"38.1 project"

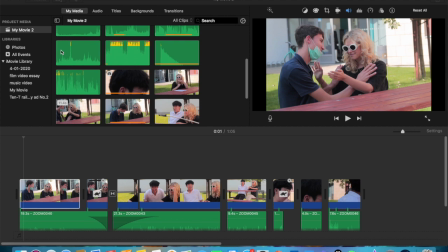0:00 My name is Jimmy and I will talk about the sound and the picture today for creative media program. First part is the components of a soundtrack. And the first thing I want to talk about is the short clip basically shows the drama dialogue.
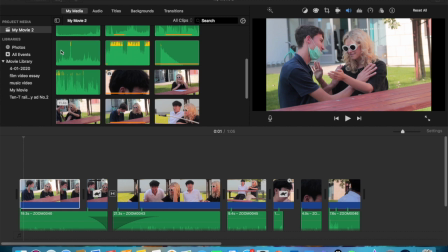0:18 The drama dialogue is one of the most important part of the sound in film. To make the film apart from silence film, all the film needs drama dialogue to make the story continue, and it's also the easiest way for media makers to give message to the audience.
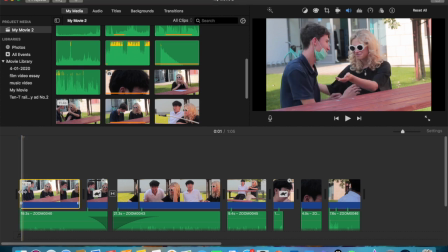0:37 Here is the example of the drama dialogue.
Please don't leave me. I'm sorry, Anna. I'm just looking for someone a bit more brave. But I'm such a person. I just don't feel excited about this relationship anymore. I'm sorry.
And then I'm going to talk about the music.
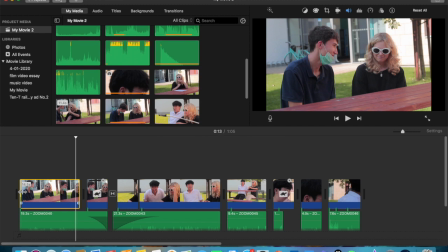0:56 Music is also one of the most important sound to show the motion of the video, and it always fit to what the scene looks like.
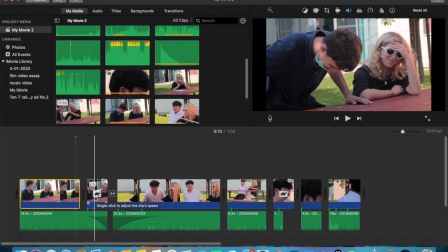1:05 For example, in this short clip here, the boy and the girl break up, so the music I used is a kind of sad music.
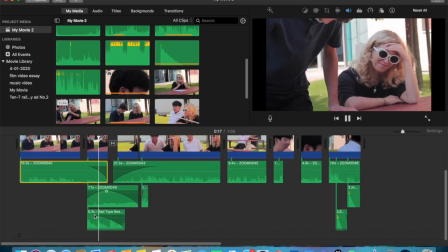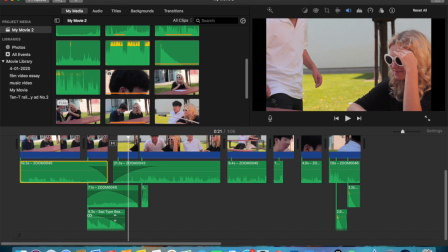1:23 And the next one I want to talk about is the moving sound. The moving sound is the main idea of this video.
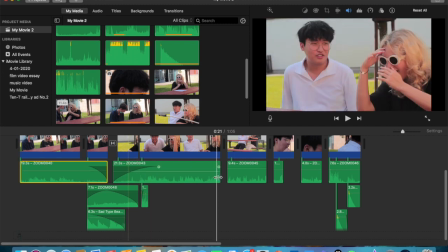1:30 All the dialogues here are recorded by another microphone,
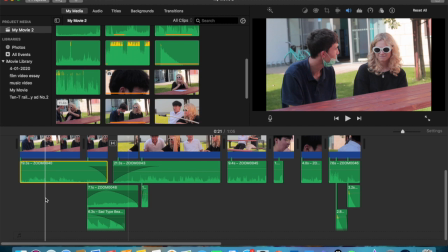1:35 so it will be sound more clear and it's easier to let the editor to change the sound separately with the video.
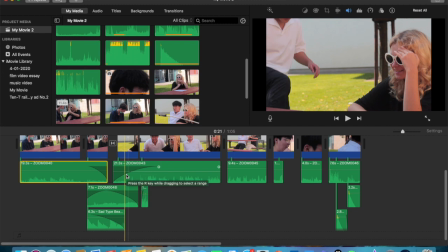1:47 And after that, I want to talk about the voiceover.
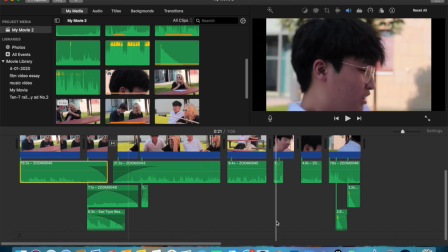1:51 The voiceover is to show what the character is thinking, or when the director needs to explain what's happening in the video. There's always voiceover to show it. And here, we did for this video is the character is thinking.
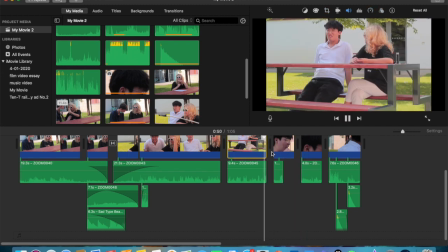2:12 Happen.
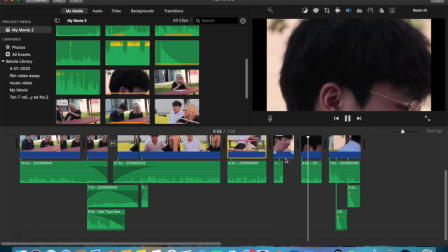2:16 Where's the room is? 246? 247?
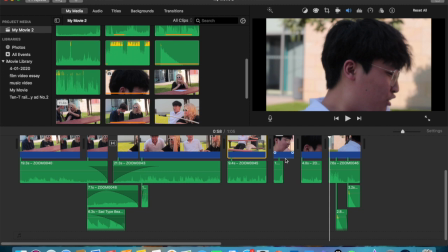2:22 And the next one I want to talk about is a Foley sound. The Foley sound is to make the specific sounds more obvious, such as the one I have here to put in when I sit down.
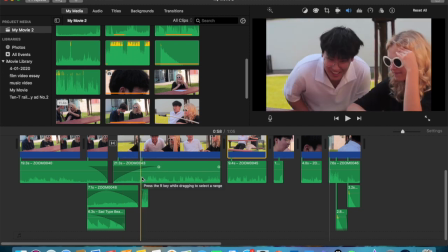2:36 The wooden chair sounds makes the video seems a bit more fun and more clear.
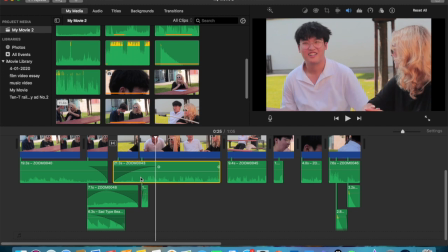2:43 Oh my god, Jimmy, what happened?
And in the end of this part, I want to talk about the sound effect.
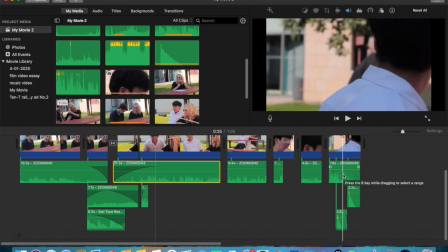2:51 It's also in the end of my video. The sound effect is a special sound that cannot be normally made. And in this video, I use the spring sound when the two characters stand up, so it sounds funnier and than the just the original sound.
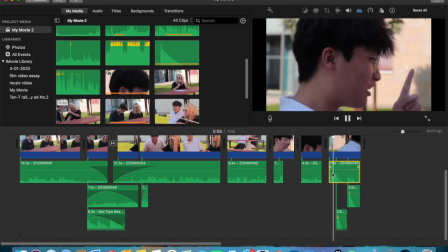3:12 That's right, L2 for 6.
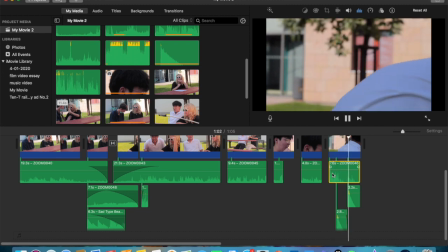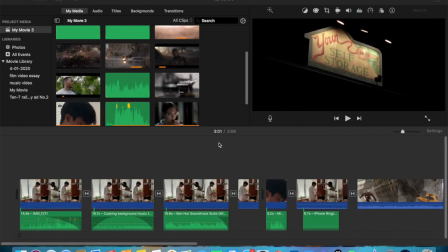The second part I'm going to talk about is the relationship between the sound and the image. Here I made a video of I'm cooking. First is about the diegetic sound.
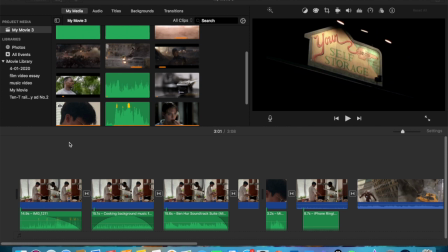3:37 Diegetic sound is the sound which audience can hear and also the characters can both hear when the video plays. So in this video, I got the sound of the oil when it's cooking. It's obviously diegetic sounds. Shows here.
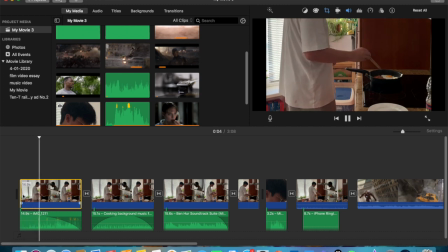And the next one is the non-diegetic sound.